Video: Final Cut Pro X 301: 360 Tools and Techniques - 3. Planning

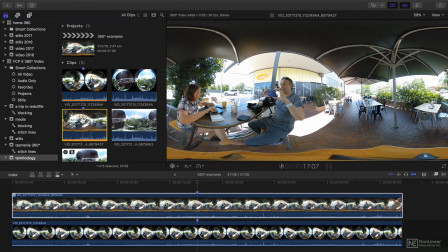Making films in 360 degrees is quite different from regular filmmaking, and in this video I'll talk about a few different things you can use when you're planning your video. The first is to know the capabilities of the camera.
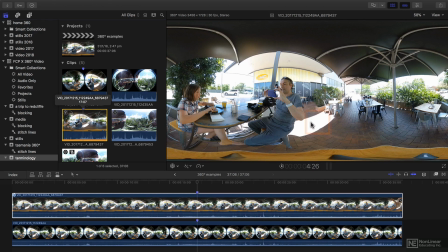This cheaper camera can't candle a difference in dynamic range between the highlights here and the shadows over here, with the result that the highlights are blown out. And so you might need to try to control that if you can.
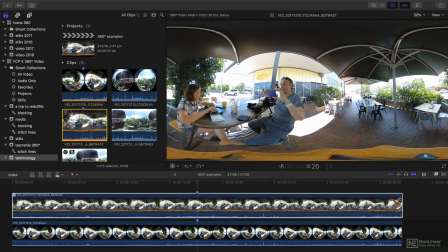If you can control the lighting, where are you going to hide the lights? Outdoors, it's going to be difficult. Maybe you could think about a crew shining a light in on these slightly darker areas, but then where does the crew hide?
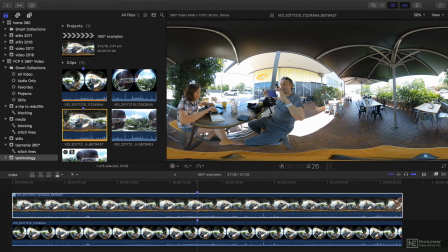So if you can't hide the lights, you can't use any lights. And indeed, where does the crew live? over here? Do they duck down behind this concrete garden bed?
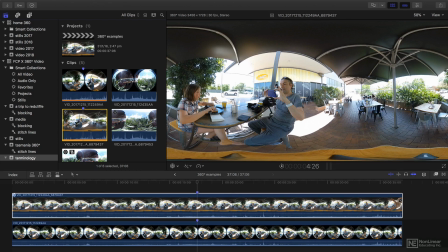Audio can be an issue. Again, not many cameras are great at doing good audio and good video. And maybe you need to think about where you can hide lapel mics on your subjects or use a 360 degree audio recorder that's very near the position of the camera or just fake it in post.
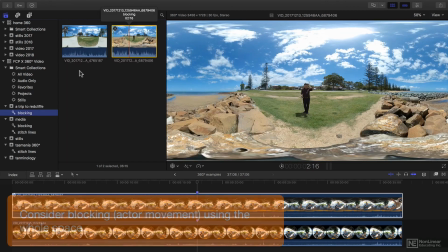You need to think about blocking. How are people going to move around a shot?
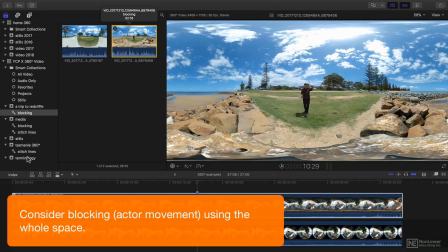Because if you're not really using the 360 degree space,
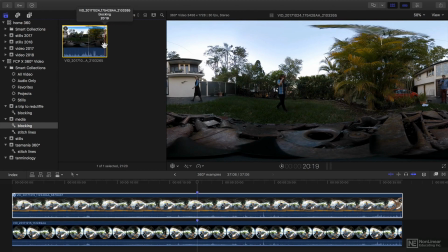then why are you shooting this in 360 degree at all? It really does make a lot of sense to use the space you've got.
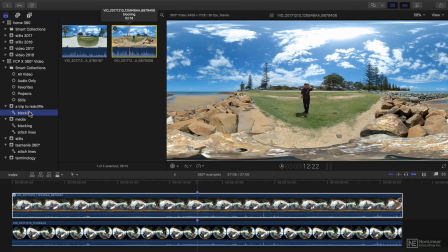One other really important decision is will the camera be moving? If the camera stays still and you can walk around the camera and there is a slight wobble in this one, then it's going to be suitable for pretty much all audiences at the cost of a little dynamic movement.
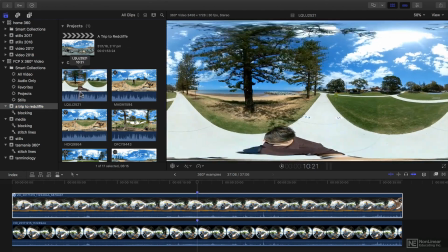But if the camera is actually handheld like this, then the footage might be more dynamic,
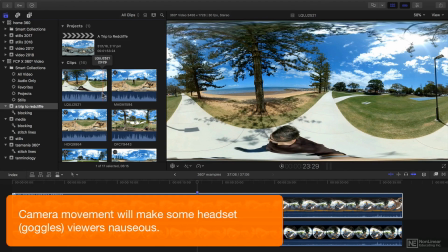but is going to make people who view this in goggles quite possibly quite sick.
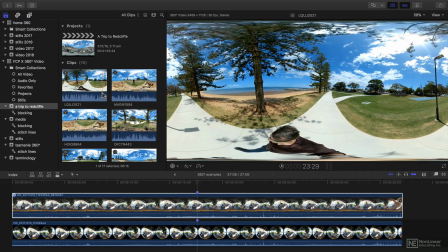It's definitely worth doing a bit of research, checking out what people have done online, and really planning exactly what it is that you want to produce, and figure out what the best way to do that is, where you can hide the crew, how you're going to set up your environment,
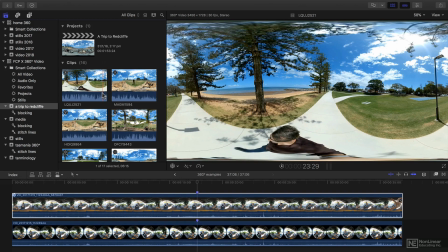and that way you won't be too surprised when it comes to actually recording.
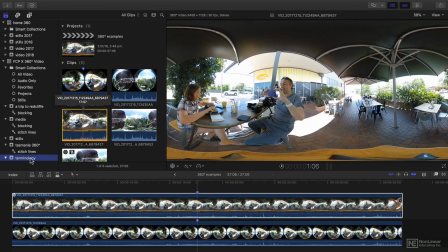One other aspect which is important for a lot of people is, are there any other people in shot? Because if there are any people around, their faces are probably going to get in shot, and in many kinds of productions that can be a bit of a problem.
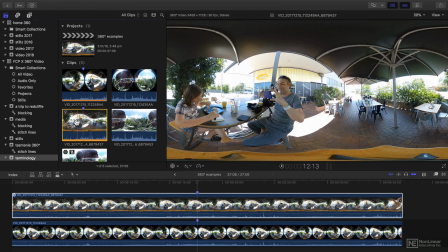So consider, if you're in a public place or a private place, can you control it and do you need to? In the next video I'll give you a few more shooting tips.